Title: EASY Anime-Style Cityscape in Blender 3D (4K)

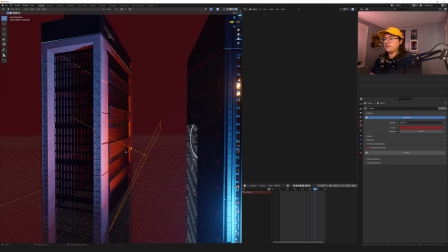4:09 The lights are just big area lights, and they're really just mimicking like the lighting,
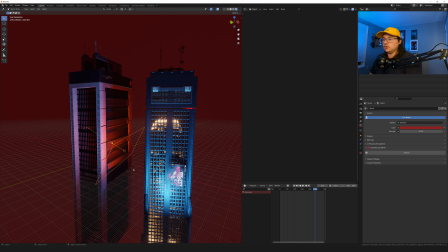4:15 the uplighting that's coming from the street lights and all the little neon signs and stuff on the floor. So I'm really just going off of what looks good, and it's a lot of just tweaking and moving things around, changing the color, changing the intensity, moving it, playing around with it. I recommend you play around with it and see what works for you.
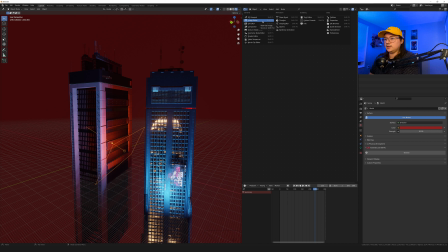4:34 In the first time I did it, it was just random, you know, whatever lights, whatever looked good to me at the time. There was no like, it wasn't premeditated. But in the second round, same thing.
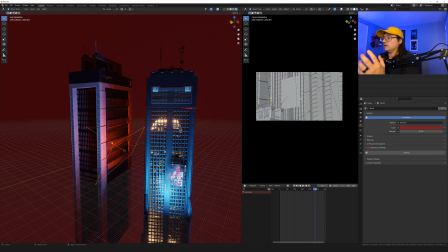4:46 You know, I kind of know what I'm going after, but I'm not necessarily like, all I know is that the lighting needs to come from beneath. and I want to play around with like the pink, the yellow, and the orange and the blue. Those color combos I think are very neon, and they kind of work in my favor here.
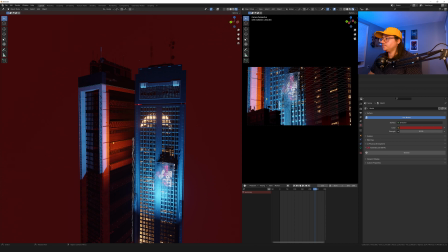5:03 So if I go into the render view in this window, from the camera view, you can see exactly what that looks like.
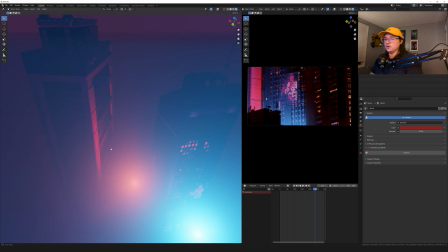5:10 Let me turn on the volume. There we go. The volume really sells that effect a little bit more. It's really bright, but you get the idea.
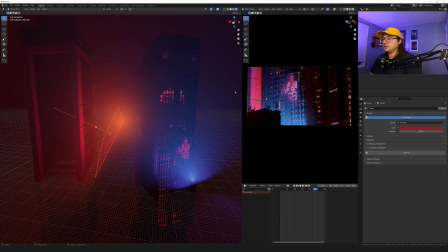5:17 So I have one area light in the back, putting on this building here in the back.
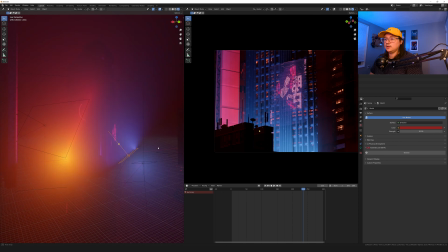5:24 And then I have another area light. It's a little bit smaller, pointed up at this main building.
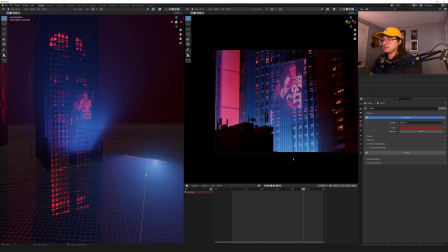5:31 And then I have the second area light, and that really is just creating this hazy separation between the foreground building and the background building. So you can see that it's not really doing much besides creating a bit more glow, creating a bit more haze, bringing more attention to that haze.
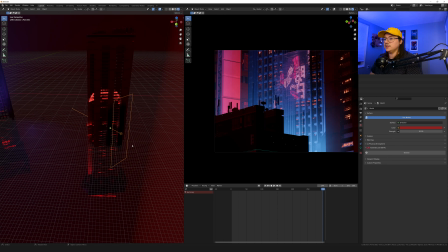5:49 The fun part is with these lights, these area lights, is that I have this one, which is, if you can see, it's a negative value. So that really, like, it's like negative light, you know, it's shadow, it's a shadow maker.
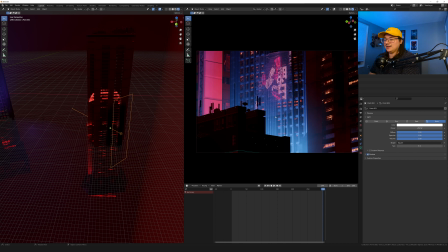6:01 And I think that's a really cool effect. I've seen other people do it, and I saw somebody do it once, and I was like, no way it works like that. It does. And then it also works in cycles, so you can create like a really creepy corner if you want to have like a creature, or create like a horror effect.
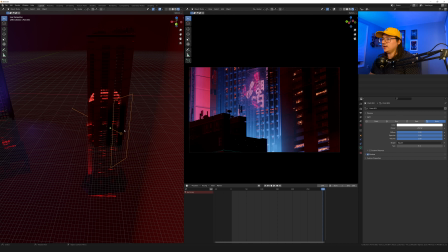6:16 But here it works the same, you know, the same way that light kind of has this fall off and it's soft, works here.
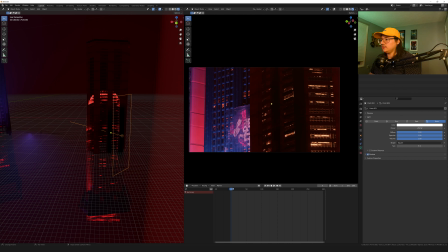6:22 And really it was just a happy accident the way it turned out like that. And then same thing for this foreground building.
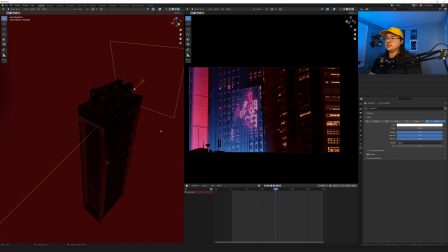6:28 This foreground building, on both sides, I have these negative lights pointing right at it so that it stays in shadow, so that everything's kind of getting the ambient light from the environment. There's lighting from the area lights,
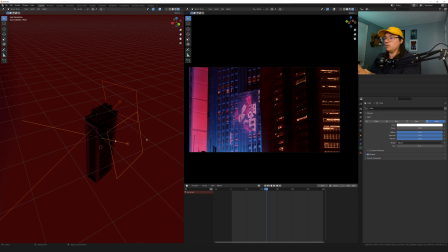6:42 but I can really art direct the lighting and shadows a little bit more with these negative light values, because I can really say, despite all the area light and despite all the environment light, I want this to be really dark.
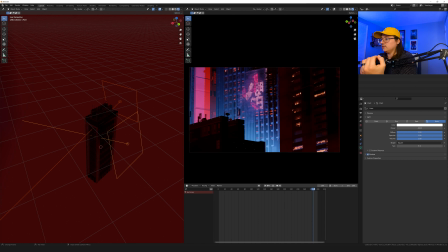6:55 And just that ability to do that is, you know, gives a lot more creative freedom to getting what you like. So in the Eevee settings, all I have is bloom turned on, and then everything turned up except for the clamp, and then the threshold is kind of like in the middle. I noticed that the threshold can be really fun,
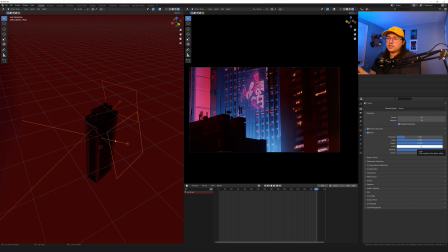7:15 and it can really give a really interesting anime style bloom effect,
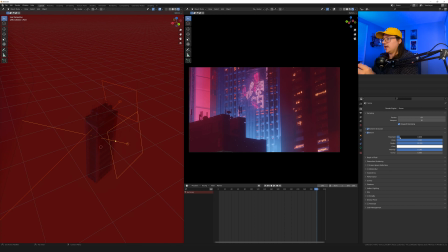7:20 because kind of bring it all the way down, you see it softens everything up. It just makes it look super bloomy, but in a sense that looks kind of good. You know, it kind of looks a little bit more ethereal, more,
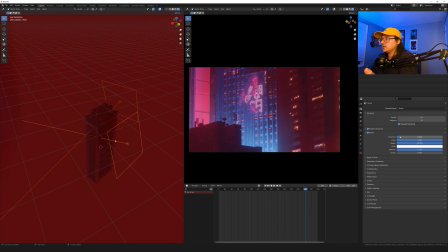7:35 I don't know, this kind of just looks like an anime look to me in some ways, especially if you have like very strong lights and not like a cityscape.
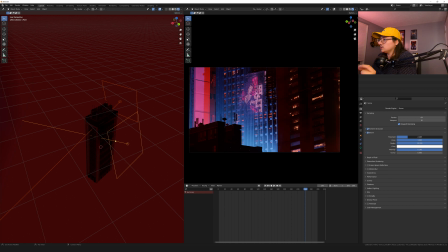7:42 But if you bring all the way up, it really kind of crunches on the highlights. So somewhere in the middle, maybe like a 3. I think I had it like a 3 or a 2. It's like a good happy medium.
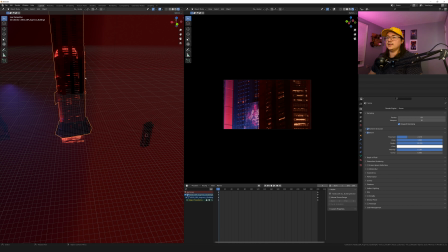7:53 I have the lights and the shadows, I guess, pointing at the building.
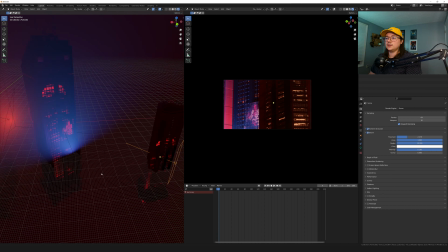7:58 I have all those parented to the building so that they move with the building. You can see here, like, as the buildings move, the lights kind of move as well.
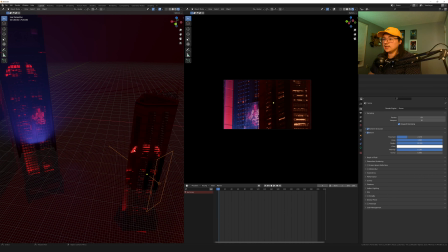8:07 And that's just to keep the effect. And then lastly, these lights that are inside the windows.
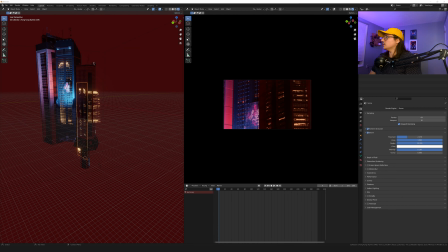8:13 So this is just an image, and I'll show you the image here. This is an image, Hong Kong skyline.